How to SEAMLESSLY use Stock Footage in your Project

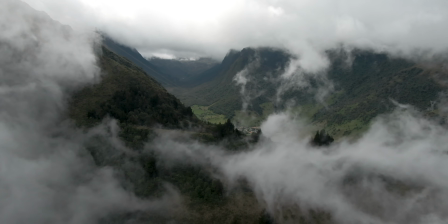I started out by color correcting all of the footage using the exact same process which helps to get it to a relatively similar starting point across the board and this is basically the key to making all of these shots look consistent. It's not the grading but the color correction that comes before it. Because we're pulling footage from different cameras in different locations you're gonna have different exposures, different white balance throughout all those clips.
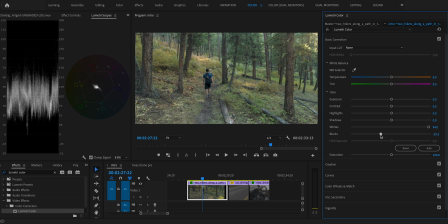If you can start out by just having a consistent black point, consistent white point, consistent exposure and white balance throughout all those clips,
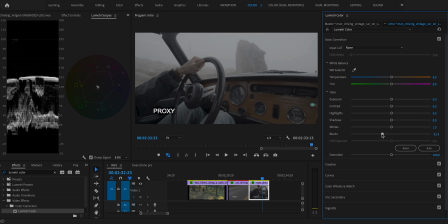you're already miles closer to having them look consistent throughout the sequence. Once you've done that we can move on to color grading and I wanted this entire sequence to be like
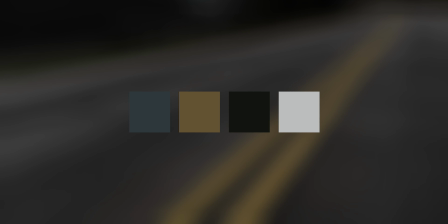very dark and moody like most of the footage that I shot was.
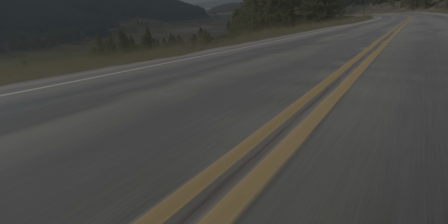So I had to take a lot of footage that wasn't necessarily dark and moody to start with and make it look like it was.
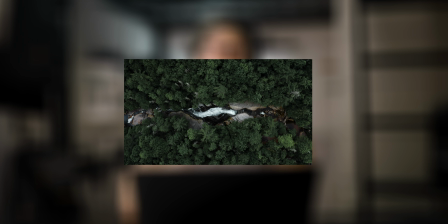If we take a look at this drone clip that I filmed and then this stock clip that goes right after it,
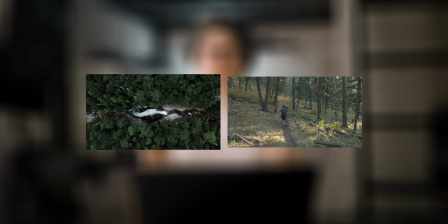we have two very different greens in the image right? Like one is a lot darker and colder and the other is much you know more light and yellowish.
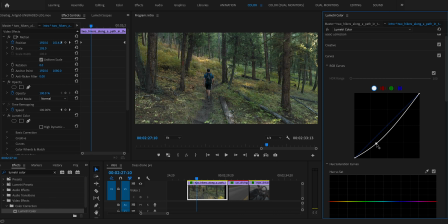So to match that stock clip to my own footage I started out by just darkening it and adding a lot of contrast and then adding a vignette to
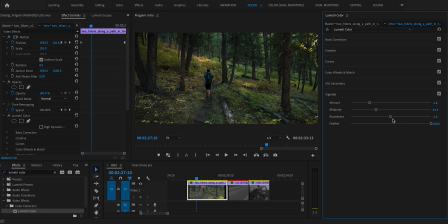just overall make the clip look like it was shot in a much darker forest than it actually was and then I matched the greens using
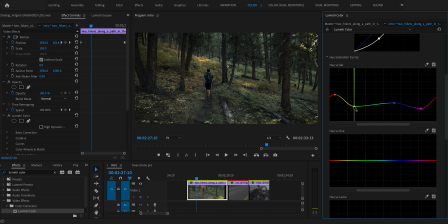the hue-v-saturation and hue-v-hue sliders to desaturate the greens and shift them a bit more towards blue than yellow.
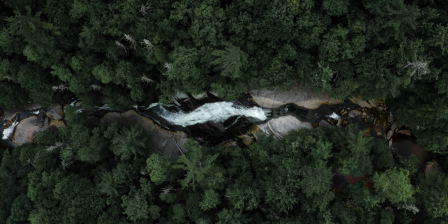With that color grade the clips play back way more seamlessly and the implication is a lot more believable that they were shot in the same area.
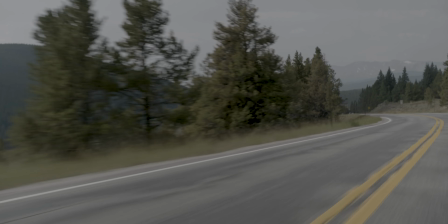I also needed to make this shot of a road look like it was shot in the same stormy conditions that the
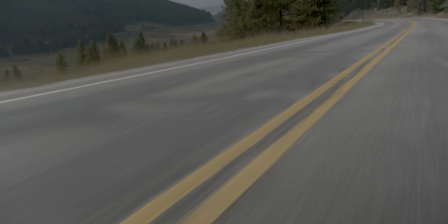rest of the sequence are even though it seems to be shot pretty much just during the middle of a cloudy day.
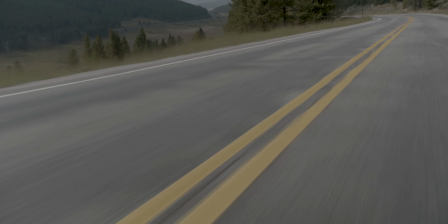So I used some pretty similar techniques to the last clip and basically just darkened the absolute hell out of the shot and then desaturated a lot of the colors,
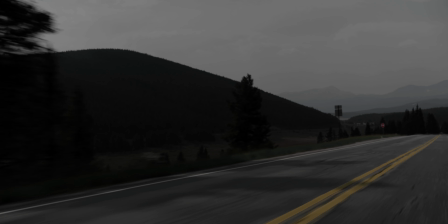particularly the blues in the sky and reflected in the pavement. Later on in like the foggy road sequence we have this clip and the problem with it is that the
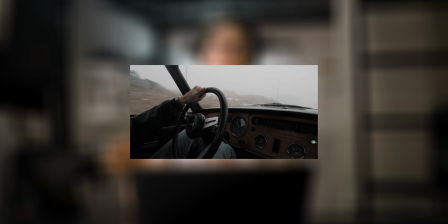fog outside the window is way brighter than like the very dark moody fog in the other clips.
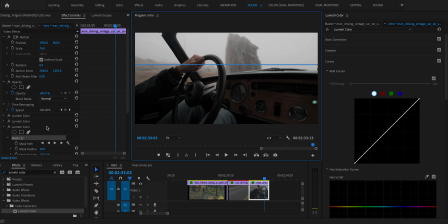So for this one I basically just masked out the top half of the frame and then brought the highlights
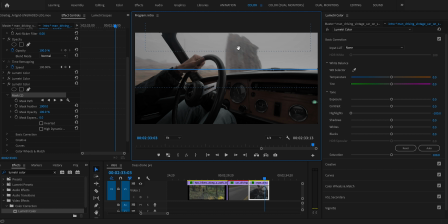way down in terms of exposure to make it look similar to the other clips. That simple. Color correction and grading are definitely the most important parts of this process, but you can also just add similar animations and effects to stock footage that you would to your own footage. So for example, throughout that intro sequence, I used a lot of digital kind of zooms in.
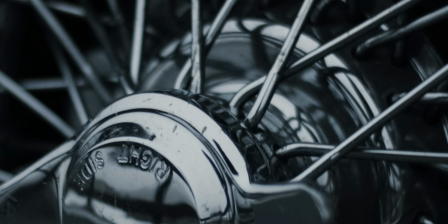So a lot of clips I've digitally scaled in to create like a fake kind of push in on the subject. That's something I add to a lot of my own clips. So I added it to the stock footage as well and having that consistent motion throughout the shots helps out quite a bit to making them look very uniform and very much like they're part of the same sequence. So those are a few techniques you can use to blend that stock footage into your own project. And overall, I think the way Artgrid is approaching stock footage just makes it way easier to do something like this right to extensively use stock footage throughout
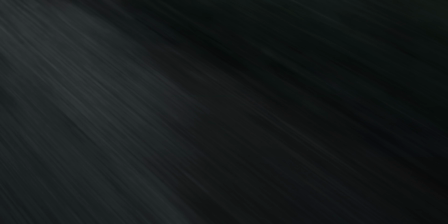a sequence and to really blend it into your own project very seamlessly
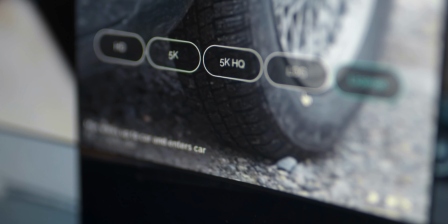just offering you know log and raw footage having those sequences that most of
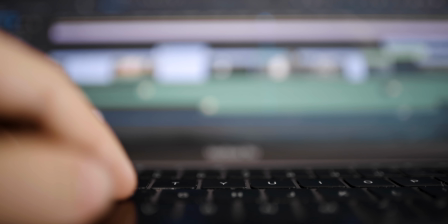the clips are a part of makes it way easier to make it look good I absolutely recommend it and if you want to check it out for
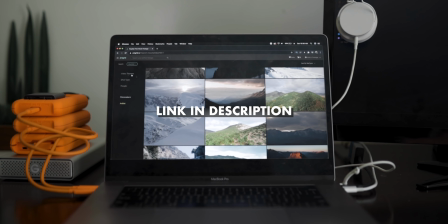yourself I'll put an affiliate link in the description below and if you sign up through that link you'll actually get an additional two months on your
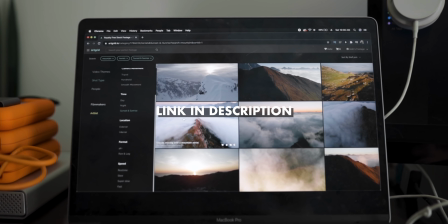subscription.
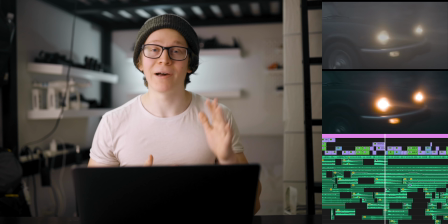Once again if you want to see a bit more of a breakdown of the intro sequence to this video that's on my IGTV which I'll link in the description as well where you can follow me. I also post you know all of my photography on Instagram and also just Instagram stories of what I'm out shooting and a bit of BTS behind my videos. All that being said I hope you enjoyed this video, learned something new from it and if you did do feel free to share your support.